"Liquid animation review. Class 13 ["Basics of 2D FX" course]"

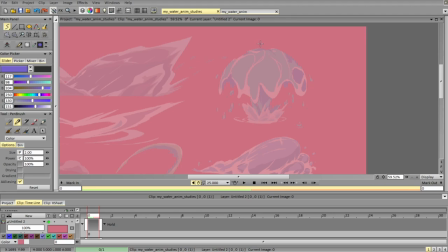12:28 Though the circular shape is pretty fine as it is, we can give it some variation. Maybe one side is bigger, one side is smaller if we're aiming for more organic feel as opposed to graphic one.
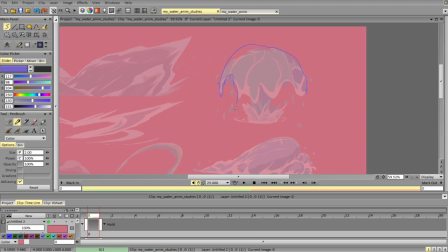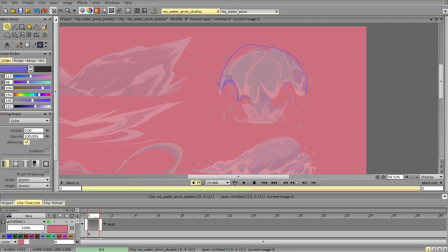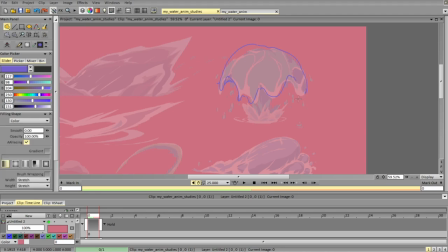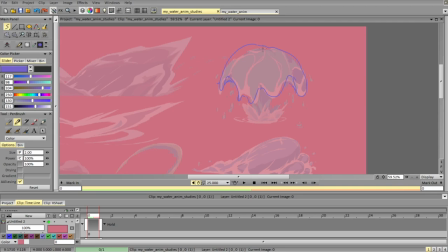But that's if we want a more organic feel rather than graphic one.
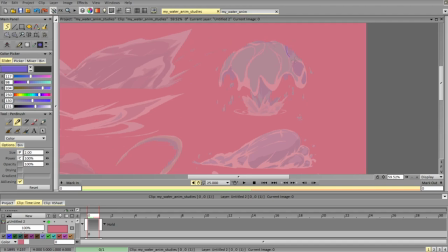13:35 And I would remove this stuff. So this stuff doesn't read well, and we're getting too much breakup and too much similar holes and stuff on one side only. So this is the only area where that is present, and because of that it feels a bit unbalanced and a bit weird.
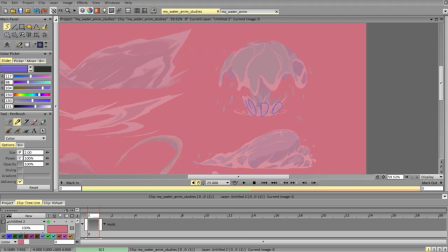13:53 You can also experiment with a bit more with these ones. You see they're divided right in thirds, and they're quite similar in terms of the levels and sizes, especially these ones. They're repeating each other a lot.
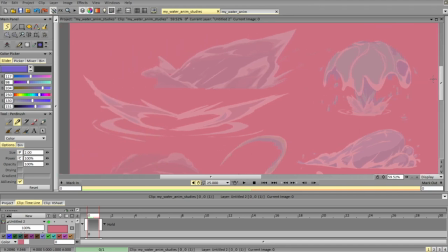14:13 Okay, so this stuff pretty fun. I think the shapes are looking quite nice.
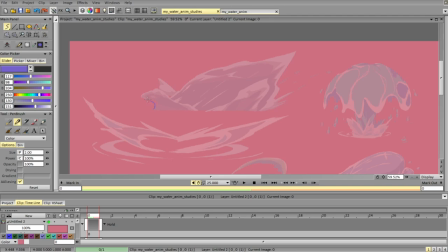14:20 We can push some stuff so this edge feels a bit rough. We can polish that a bit. Maybe give some foam here.
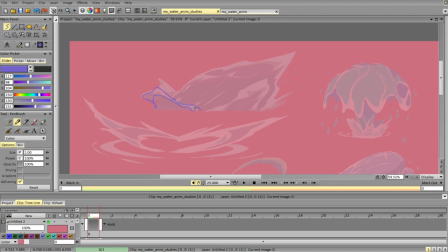14:38 Have variety of edges and widths in foam. Have some stuff like that, no problem. Back foam. Make these two different.
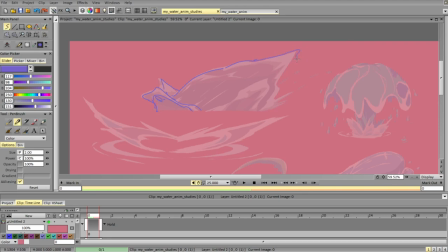14:59 We can, depending on the style, we can break up something here so it's not a single mass. Maybe some details are added to this part as well.
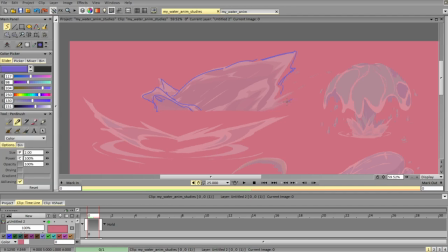15:18 Making sure these two don't repeat. making these two a bit different in height.
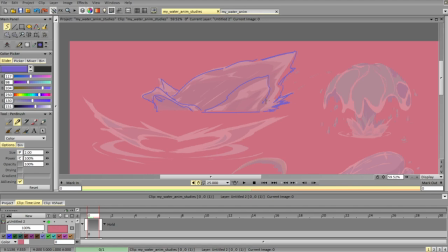15:41 And we can make it interact a bit more with this shape. So adding something here that connects it back.
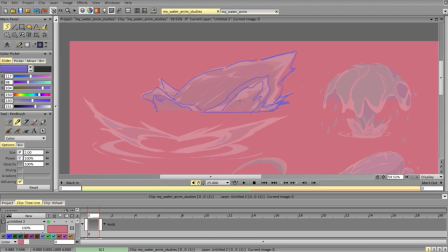15:53 So this stuff is fine. And I think we can experiment a bit more with the internal shades. So maybe they're grouped into thicker one, a thinner one. So something that gives us more variety.
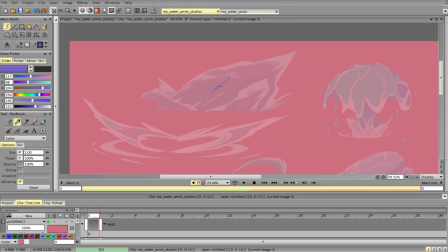16:13 Or we've got some trails of foam. And make sure that it's not just a straight line.
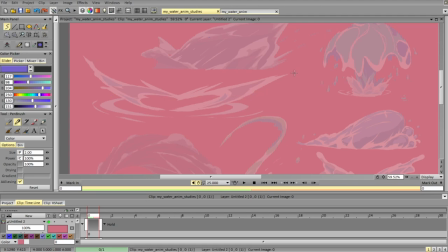16:31 This one, pretty nice. The thing we can push here is apparently just the symmetry.